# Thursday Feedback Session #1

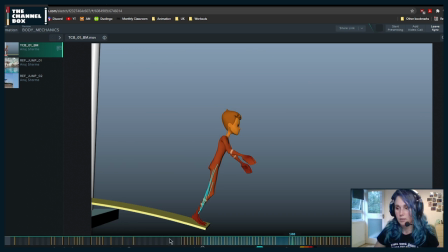83:38 I think, yeah, as Danish is saying, you can make this a little bit higher if you want, because that will help with it not feeling so slow.
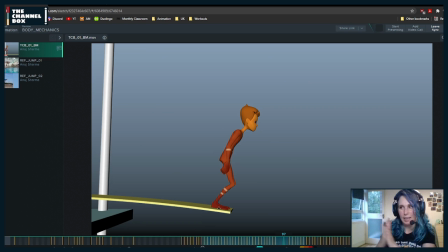83:53 But I would double check the translation because it feels like the translation forward is slowing down too much.
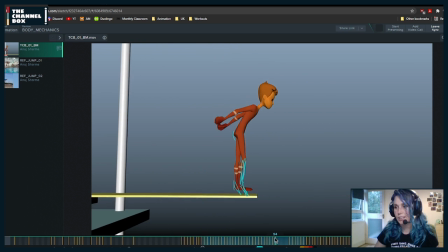84:06 Yeah, exactly. It's always a good thing to do it even for yourself.
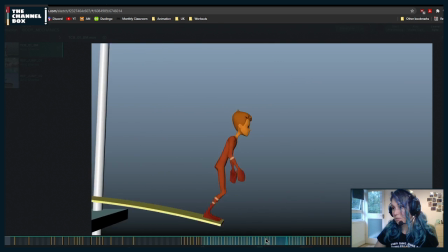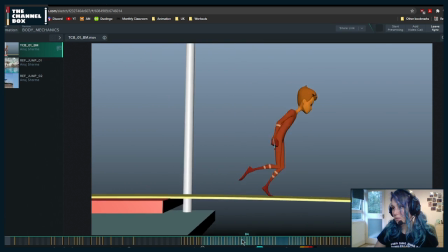Here, I would try to, as he's jumping a little bit, try to drag the head a little bit. Not too much, but just a little bit, because right now it feels like the torso and the head move as a unit.
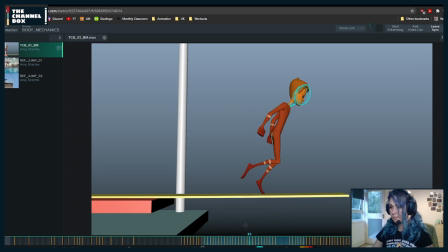84:35 They're rotating back exactly at the same time. So if you drag the head a little bit and even rotate it down, it's going to give it a little bit more texture.
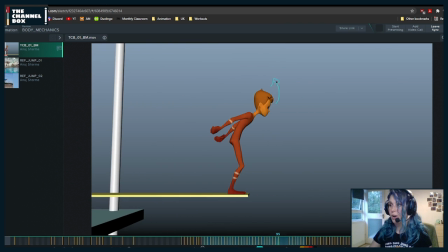84:49 And even here, as he's coming down, you can drag the head up, rotate it up a little bit, so that, again, as you're falling, there's just a little bit of your head
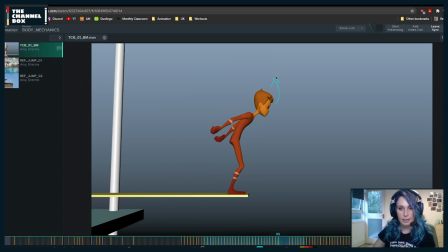85:05 kind of reaching that energy and momentum that you had a little bit later. Oh yeah, I remember, that was one of the things that you told me.
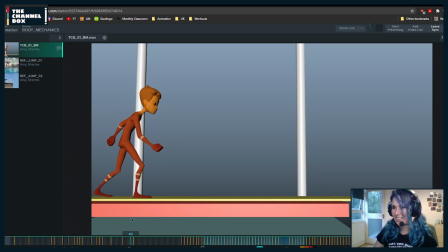85:14 Thank you for saying it again. Basically, for the spine and the head,
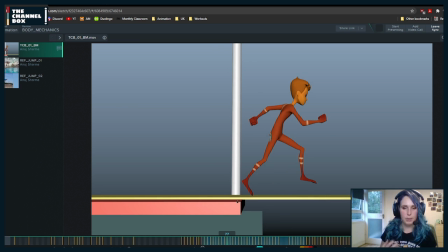85:22 it's the way that I like to think about it is first, yeah, spines are very hard. I like to think about it first from the reference, see what my reference is doing, because maybe naturally it already informs me about what it is that's happening. And sometimes it's like, maybe there's like a tiny rotation, I can just make it bigger.
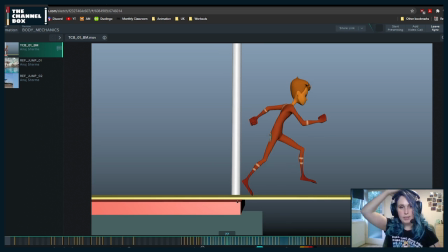85:42 But then basically what you want to avoid is the torso and the head all moving and rotating as a unit, because we can rotate everything at different times and in different ways. And sometimes it's as easy as offsetting the rotation.
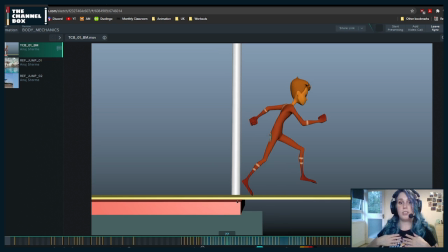86:01 So first the let's say you're going up. So the chest goes up, my head rotates back, and then it rotates up. So it's like 1-2. It's one after the other, rather than everything moving at the same time.
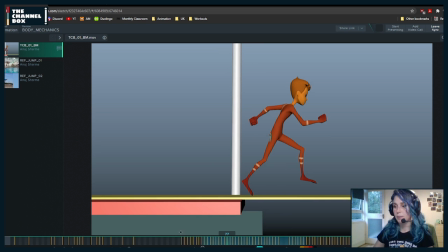86:18 So that's a way that you can think about the spine. I think that overall what you have is pretty good.
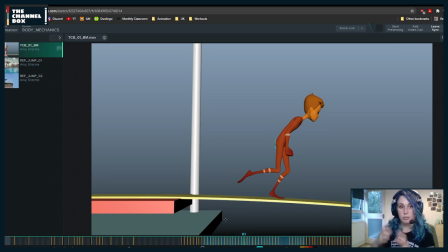86:26 It's just a few areas where the spine and the head feel pretty much moving as a unit.
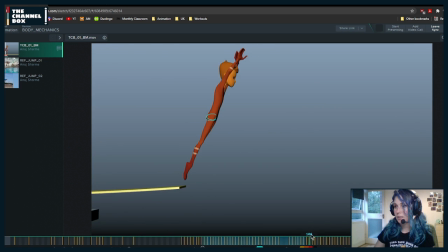86:35 Like, for example, here, everything is rotating at the same time. So let's say I'm going to dive. I want to look at where I'm going first because I want to make sure that, what is happening to him is not happening. But it could, like in this case, you could,
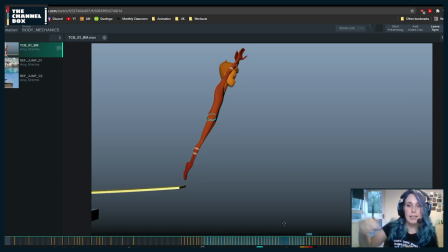86:56 instead of him aiming correctly, it could be that he jumped with his eyes closed. And that's why he suddenly falls. And maybe as he's dropping, he opens his eyes, and that's when he sees his mistake.
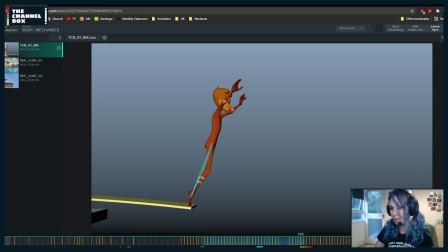87:09 So he could close his eyes in that area. But around here, let's just look at the end. What you could do is, all around here, he could already be rotating his head down a little bit more and his neck
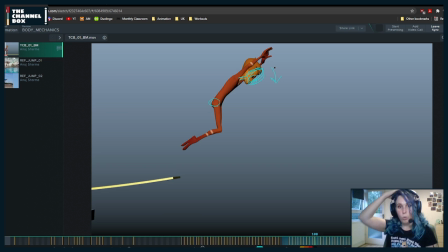87:26 so that you don't have the whole body just rotating it as one. And then we talked about this part. I would just do a pass on it first before I give you more notes because I want to see how you tackle this change.
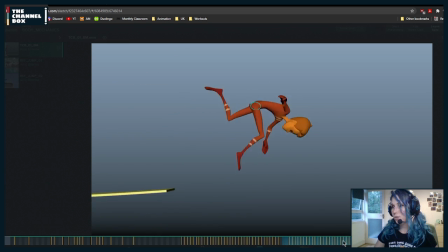87:46 And then if you want to do this cartoony, what I would do,
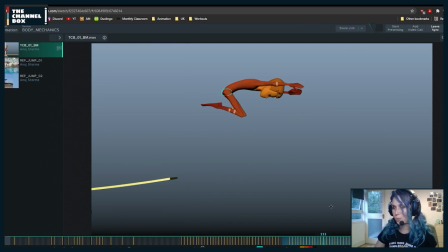87:50 which is something that we had to do in one of the cartoony workshops, is analyze movies that are very, very cartoony where things like this are happening so that you can see and get ideas on what to do.
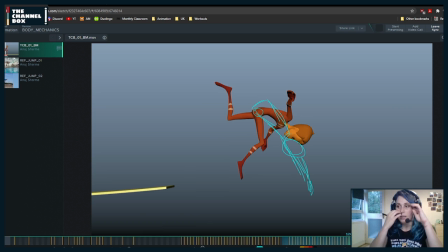88:08 Because I remember you say you wanted to make this a little bit more cartoony. To make it more cartoony, the motions need to be faster. And depending on how cartoony you want to go, that's when you start using multiples, like, for example,
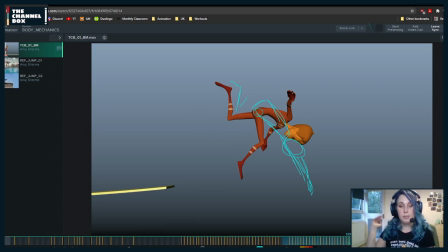88:22 multiple legs or smear frames, which is when you just do something like this. Considering the style of shot that you're doing, I would say instead of going hotel T,
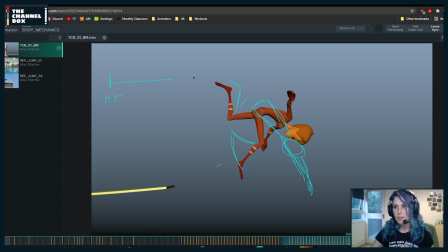88:36 let's say here you have hotel T and on the other side you have, I don't know, ILM. Jurassic Park, and over here it's Tangled, which is stylized.
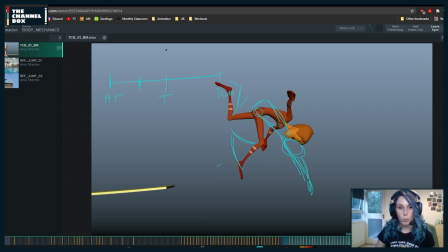88:51 I would say you could be somewhere around there where it's stylized but a little bit cartoony. Why? Because the rest of your shot is not cartoony. So pushing the cartooniness at the very end will feel a little bit like the style is not,
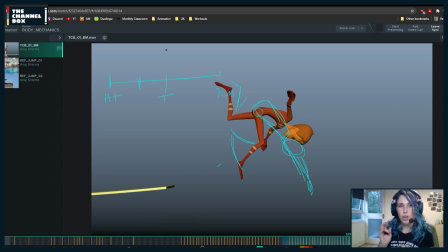89:10 like you're not setting the style. You're just mixing and matching midway through because you wanted to, and it doesn't flow that well. So what I would do is you can speed all of this up a little bit of him doing this,
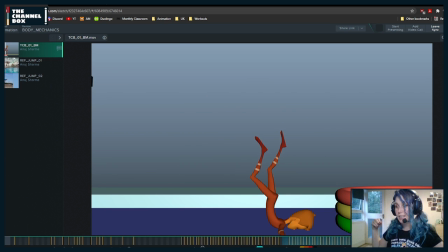89:27 and that will give you the chance of doing a little bit more of this
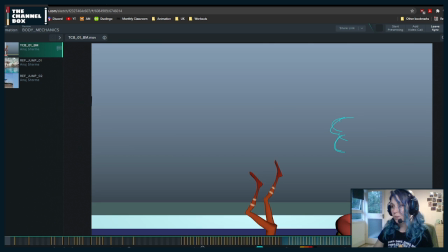89:32 swimming in the air motion so that you can do at least another one, because right now he's doing only one. If you can do another set of like the arms moving and the legs, that's going to also read better because you're going to understand what is happening.
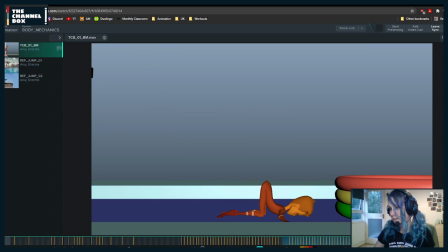And then as the legs drop, try to not drop them both at the same time.
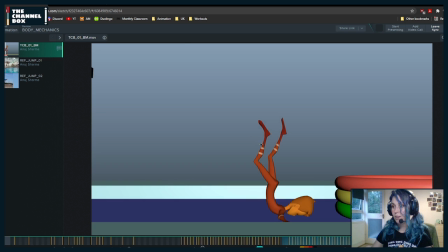90:05 One of them can start dropping sooner than the other. So this one can stay here for a little bit longer. And this one can drop faster so that one drops before the other.
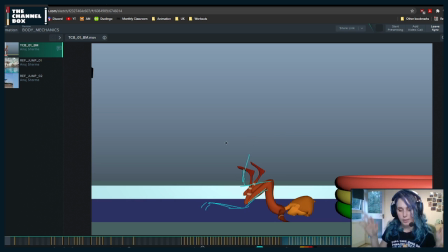90:21 Why? Because right now they're both moving at the same time. And what's happening is they are basically twinning. Maybe they're not exactly in the same pose, but the movement is twinning. So if you do one, it stays there for a little bit longer.
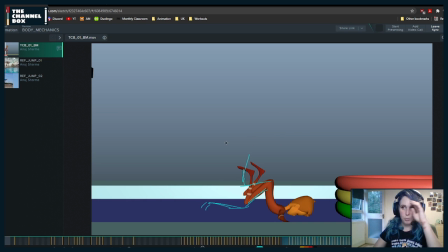90:33 It's like, that's going to give it a little bit more a different kind of rhythm and texture.
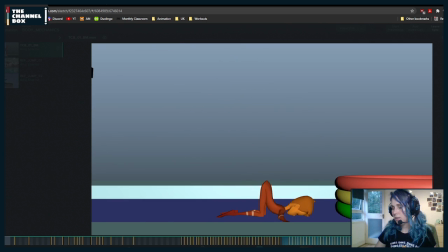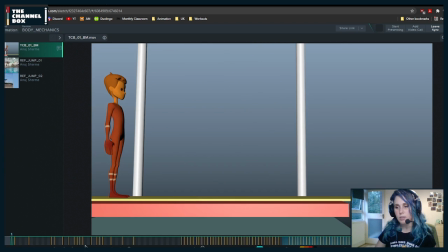90:47 I think those are the main notes I have for you now. I want to see first what you do with that area where I suggested changing it. And after that, let's say you change that and you apply the notes, since you are in spline, I would say move on to polish.
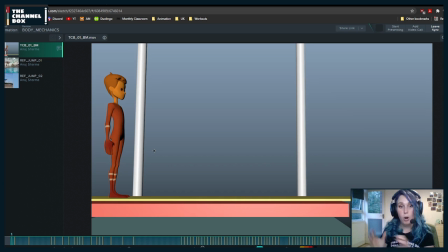91:05 Do as much as you can and polish as much as you can, because you're not that far from there. Like, you're very, very close. So I would basically track everything. If you use motion trails or Animbot's motion trails, which in my opinion are better,
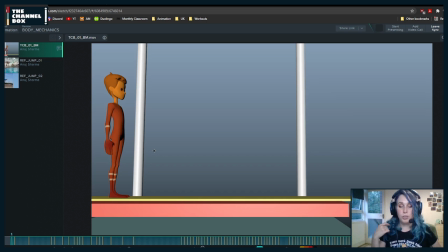91:23 track everything with a motion trail, make sure everything is in arcs, your spacing is working, make sure nothing is going through the body, like all of those things. And for this first pose, now that I'm seeing it,
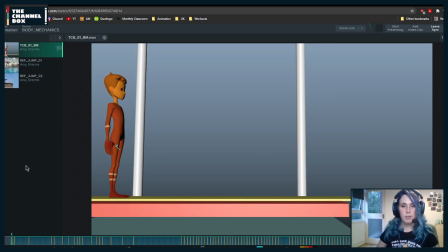91:41 you could try maybe a different type of pose, just because right now everything feels very even. So again, this is just a suggestion.